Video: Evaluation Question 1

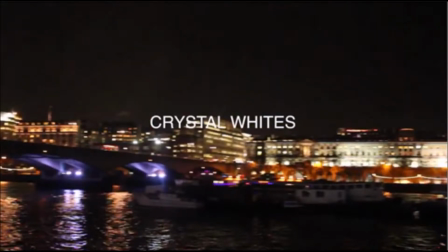[0:00]
The establishing shot of the video is a panoramic, which I felt would be useful in revealing the London backdrop of the narrative,
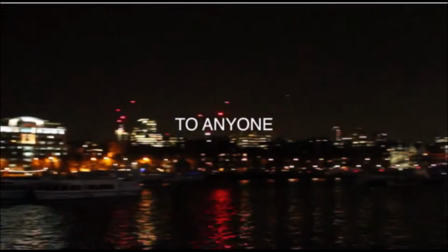[0:07]
as well as the key figure in the shape of the Crystal White's lead singer Adam Ferguson. I felt that the use of titles was key, as the duration of the shot is quite long. I took influence of both the sweeping panoramic shot and titles from The Stripes and their song, Hometown Girls.
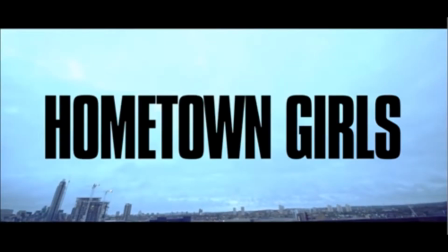[0:24]
The Stripes are a young band from Ireland, with ages ranging from 17 to 19, very similar to that of the Crystal Whites.
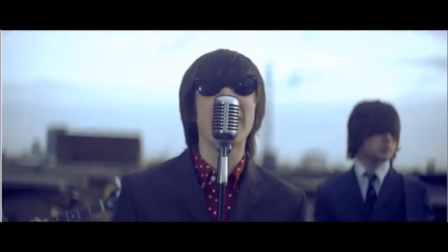[0:33]
The influence of such a band was not only key due to their style of music, but furthermore their similar age range would allow almost certain success using conventions from their work.
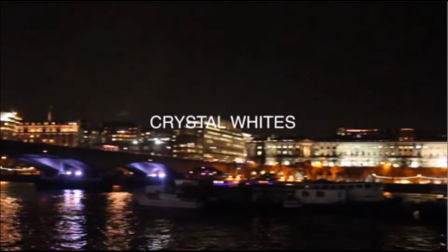[0:43]
The use of titles to partner the panoramic shot was key, because of the band being unsigned. This was the first music video produced for the band,
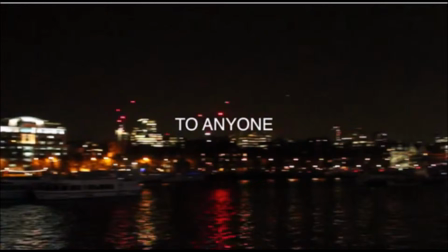[0:52]
and so therefore I felt it necessary to reveal the name of the artist and song at the beginning of the video for self-promotion. The initial panoramic shot finishes with focus upon the lead singer and songwriter of the band, Adam Ferguson, who is the only member of the band who features in the narrative side of the video. Despite not all indie rock music videos containing a narrative,
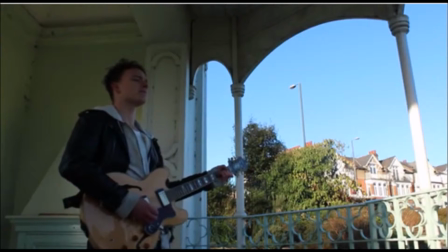[1:15]
I felt that a 3 minute plus video containing just performance shots of the band could become repetitive and slightly dull.
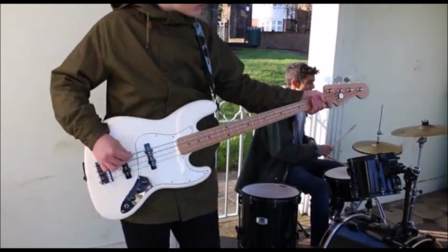[1:22]
Furthermore, the use of a narrative sequence allowed us to explain the feeling and story behind the writing of the song.
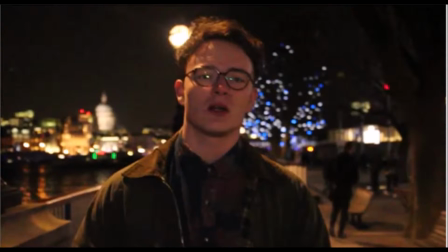[1:29]
The narrative half of the video only features the lead singer and songwriter. This is a common occurrence within the indie rock genre.
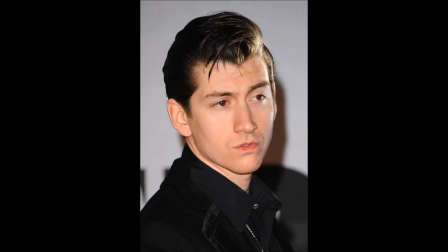[1:38]
Other than the band shots, narrative with indie rock music videos tend to only include the lead singer of the band,
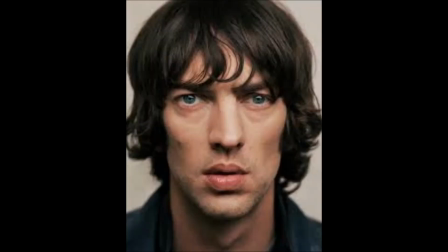[1:45]
such as Alex Turner of the Arctic Monkeys or Richard Ashcroft of The Verve. I also felt this was the right route to take, as the songwriter of the band is the only one who knows and feels emotion behind the song,
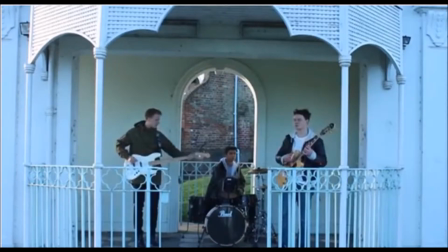[1:57]
and who would give a relevant and real persona in the narrative. The second scene of the video consists of an establishing shot of the band playing.
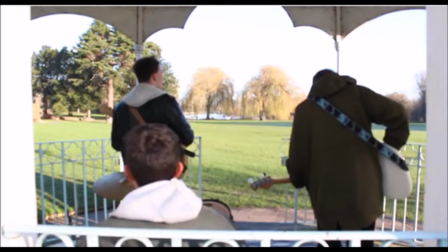[2:06]
I felt that scenes of the band playing was essential to add into the video, as it is a key convention of the indie rock genre. The genre as a whole can be seen to contrast with genres such as pop and rap, which often use groups of songwriters to produce music.
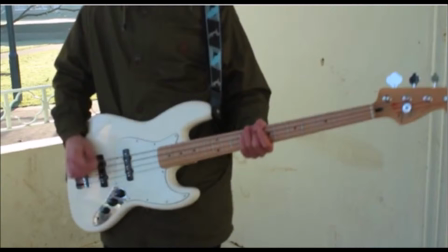[2:22]
The indie rock genre prides itself on creating raw music with instruments, and I felt it was necessary to show this in the Crystal White's music video.
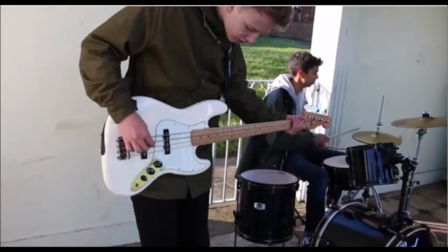[2:30]
The establishment of the band playing also brought about the contrast between dark and light setting,
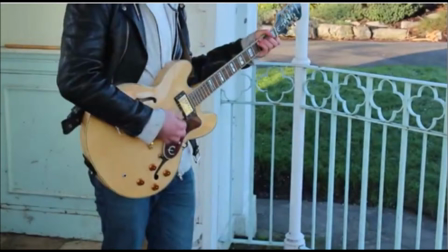[2:37]
a convention of not only music videos but a lot of general movie creations, to add meaning and distinction between scenes. The dark scenes of the narrative can be seen to capture the sadness of a dysfunctioning relationship,
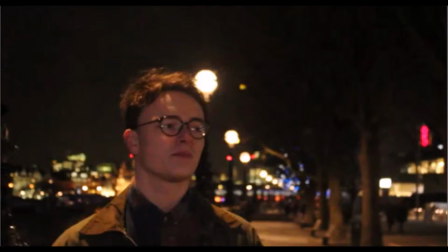[2:50]
and the light scenes, although the same, create a more positive feeling, with all three band members playing together.
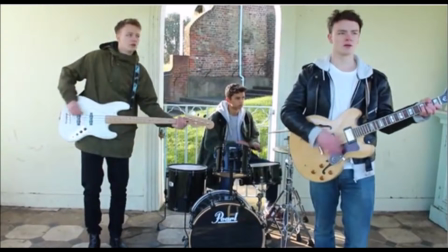[2:57]
The setting of the band scene was key. It was set in a small white marquee type building situated within a park.
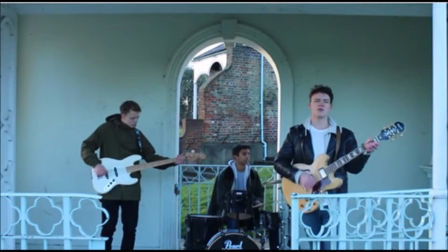[3:05]
This low-key setting was important to the band as this is where they play, write songs and practice for gigs. So I felt it necessary to include it in their first video.
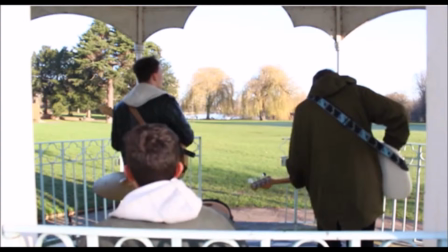[3:16]
Furthermore, the low-key understated setting of the video alluded to the conventions of the typical indie rock genre where the music played takes hierarchy over where it is played.
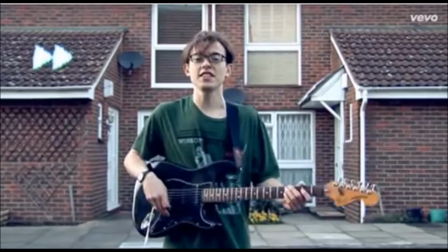[3:27]
I took influence from bands such as Bombay Bicycle Club and their song Always Like This,
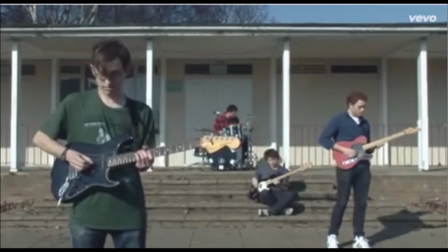[3:33]
which is filmed in various areas such as outside houses, garages and in a park similar to the Crystal Whites.
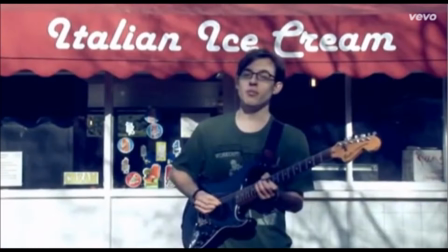[3:43]
The use of the park filled conventions of often understated indie rock music
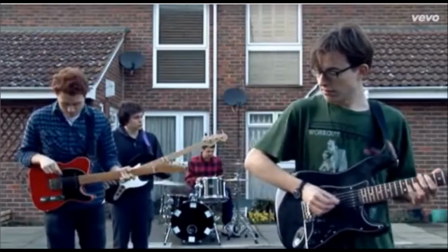[3:48]
videos as well as providing a free destination with sentimental value for the band,
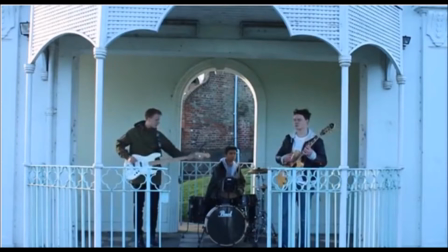[3:54]
ideal regarding their unsigned status and my group's low budget of production.
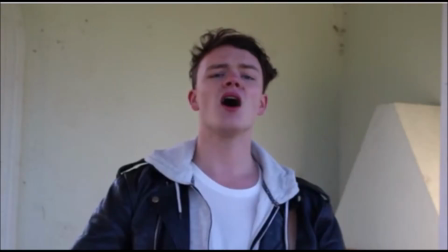[4:01]
Throughout the band scenes, it was very important to include a range of shots and angles as seen in my research.
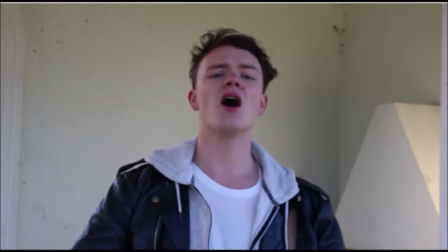[4:07]
The video featured numerous close-up shots and extreme close-up shots of the lead singer, giving personal connection between lyrics and audience.
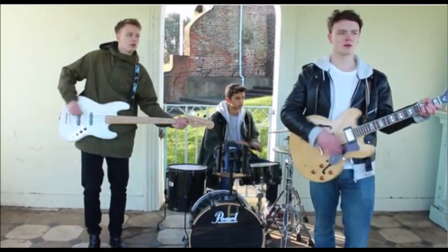[4:16]
Other shots, such as wide-angle shots, were also used as a convention of the genre, allowing us to feature the whole band in one frame.
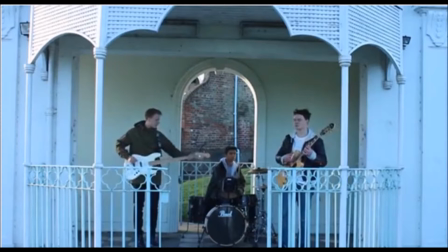[4:25]
One key convention which was presented frequently and successfully in the Crystal Arts music video was close-up shots to instruments.
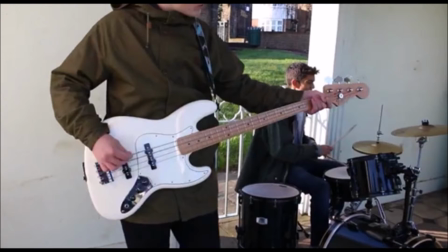[4:34]
In my research nearly every indie rock music video which featured band scenes contained close-up shots of the instruments being played,
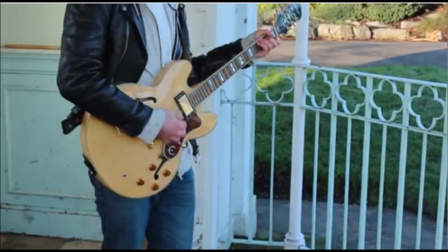[4:42]
adding emphasis to the raw music being created, a convention in itself of the genre.
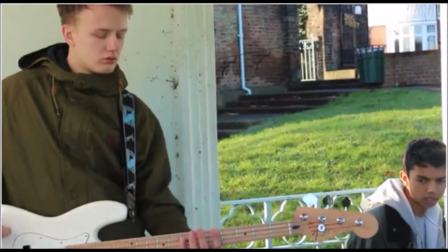[4:48]
During my research I found the editing in indie rock music videos was very simple opposing genres such as rap and pop.
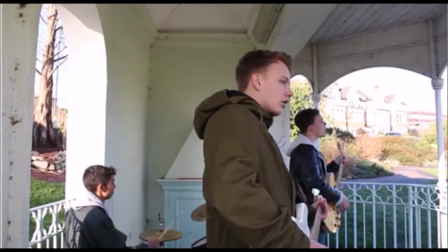[4:56]
The simple use of transitions was key to revealing the clean crisp footage we had shot. Other key conventions was cutting to the beat. The transition of shots was focused upon the changing of the music track.
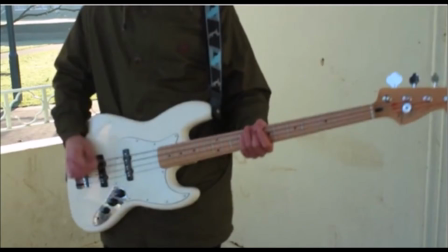[5:10]
Cutting to the beat was especially important as the video included instruments which meant the playing of instruments had to match the timing of the soundtrack.
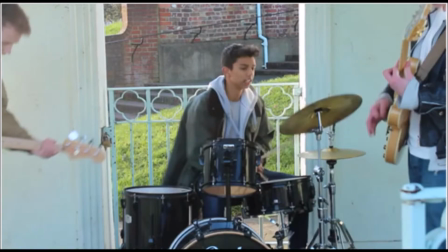[5:18]
The key timing of drums and guitar solas was was specifically important and allowed us to create a realistic looking music video.
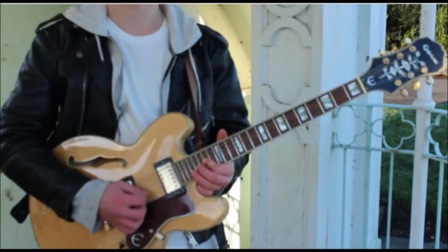[5:27]
Furthermore, another key element of editing was lip-syncing.
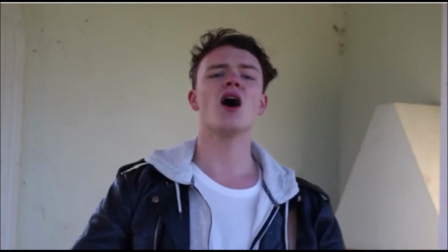[5:31]
Every music video with the artist singing has to have consistent lip-syncing and this again allowed us to create a professional looking video,
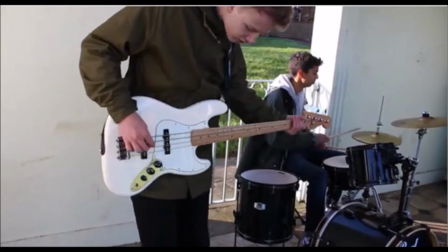[5:40]
fulfilling general conventions of the music video. The mise-en-scene of the video also allowed us to fulfill many conventions of the indie rock genre. Firstly, the use of instruments set the ideal scene for an indie rock band.
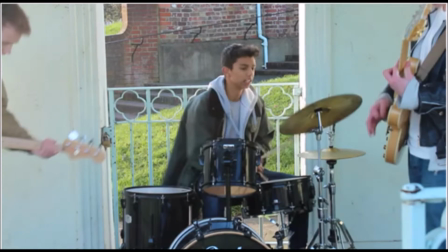[5:55]
The use of drums, bass and electric guitar are the three staple instruments which make up the sound of the genre and
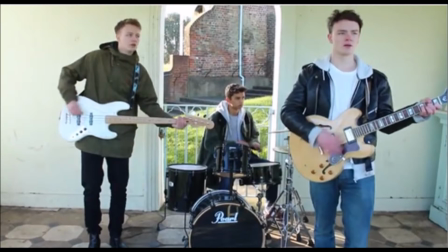[6:02]
visuals of them in the video allowed us to produce a connection between the instruments and their impact on the music of the Crystal Whites.
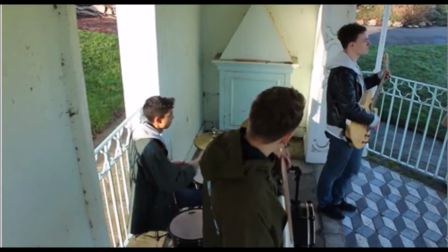[6:10]
Another key aspect of mise-en-scene within the band scenes was the clothes worn by the band.
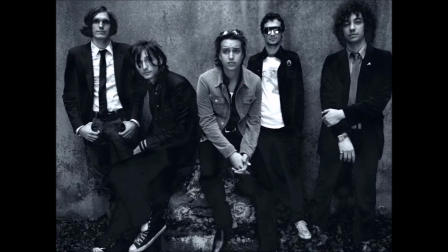[6:17]
The indie rock genre is well known for being very fashionable.
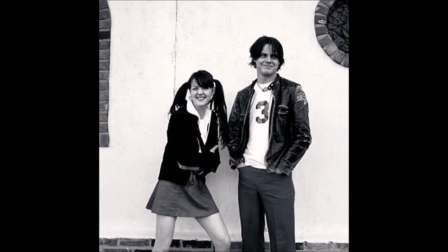[6:21]
However, unlike other genres, fashion is not forced and bands only wear in videos what they would usually wear.
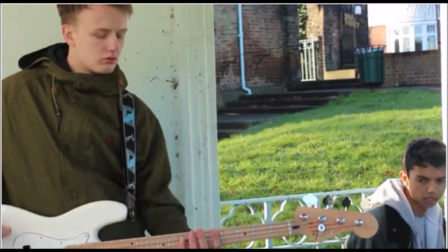[6:27]
In the band scene, one piece of clothing seen in indie rock music videos is the green parka,
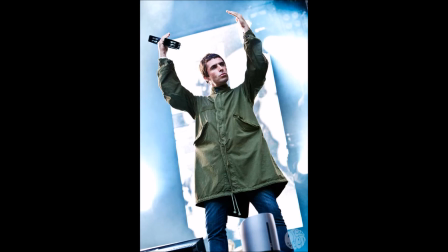[6:34]
popularised by the mod culture and bands such as Oasis.
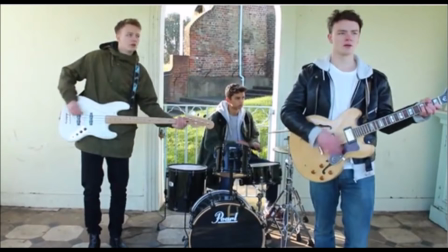[6:38]
Furthermore, skinny jeans worn by the band shows their indie rock style and following on from this, the influence they have taken from other bands.
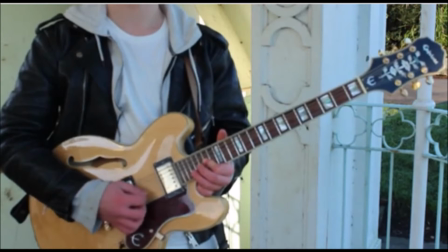[6:48]
The leather jacket worn by lead singer Adam Ferguson in the band scenes shows the influence and fashion conventions of the rock genre,
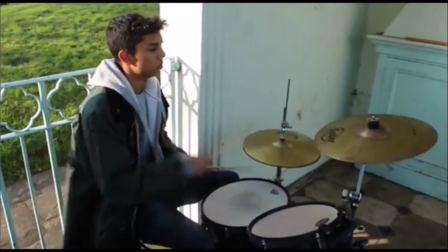[6:56]
while the barber jacket and New Balance trainers worn by drummer Joe Sprague suggest some more indie stance.
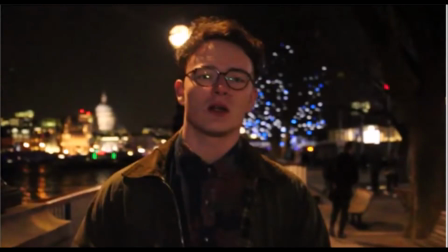[7:02]
As opposed to the conventions of the indie rock genre filled by the band scenes of the video, the narrative sequence in places can be seen to borrow conventions from the likes of the rap and pop genres.
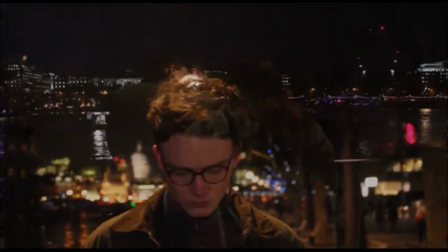[7:13]
The main part of the narrative sequence is the lead singer Adam Ferguson following the camera along the South Bank in London.
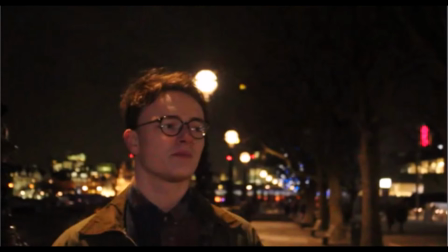[7:21]
I took particular influence for this shot from the Coldplay music video for their song Yellow,
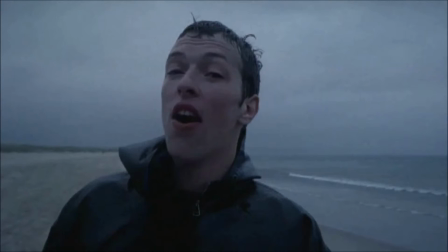[7:27]
which contains the lead singer Chris Martin following the camera down the beach for the whole duration of the song.
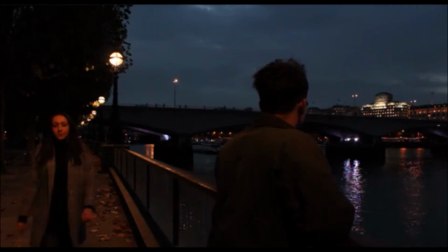[7:34]
However, where the narrative takes a twist is the Borrow convention by using a girl to illustrate a breaking relationship,
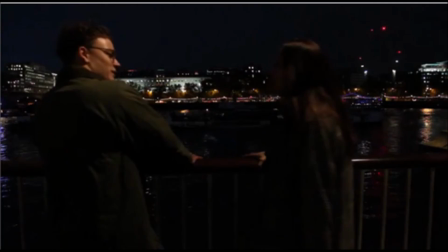[7:42]
alluding to the lyrics of the song. The use of a girl to illustrate the lyrics of the song is usually seen as a set convention
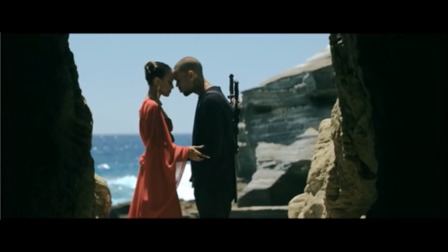[7:49]
in rap and pop videos such as the music video for Chris Brown's Autumn Leaves. Despite this not being a traditional convention of the indie rock genre I deemed it necessary to show
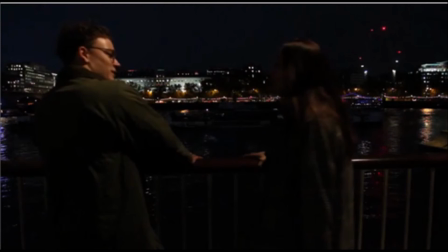[8:00]
meaning behind the lyrics of the song which would also help to add another dimension to the music video. The camera shots and angles of the narrative scenes were very basic, aligning with conventions of the indie rock genre.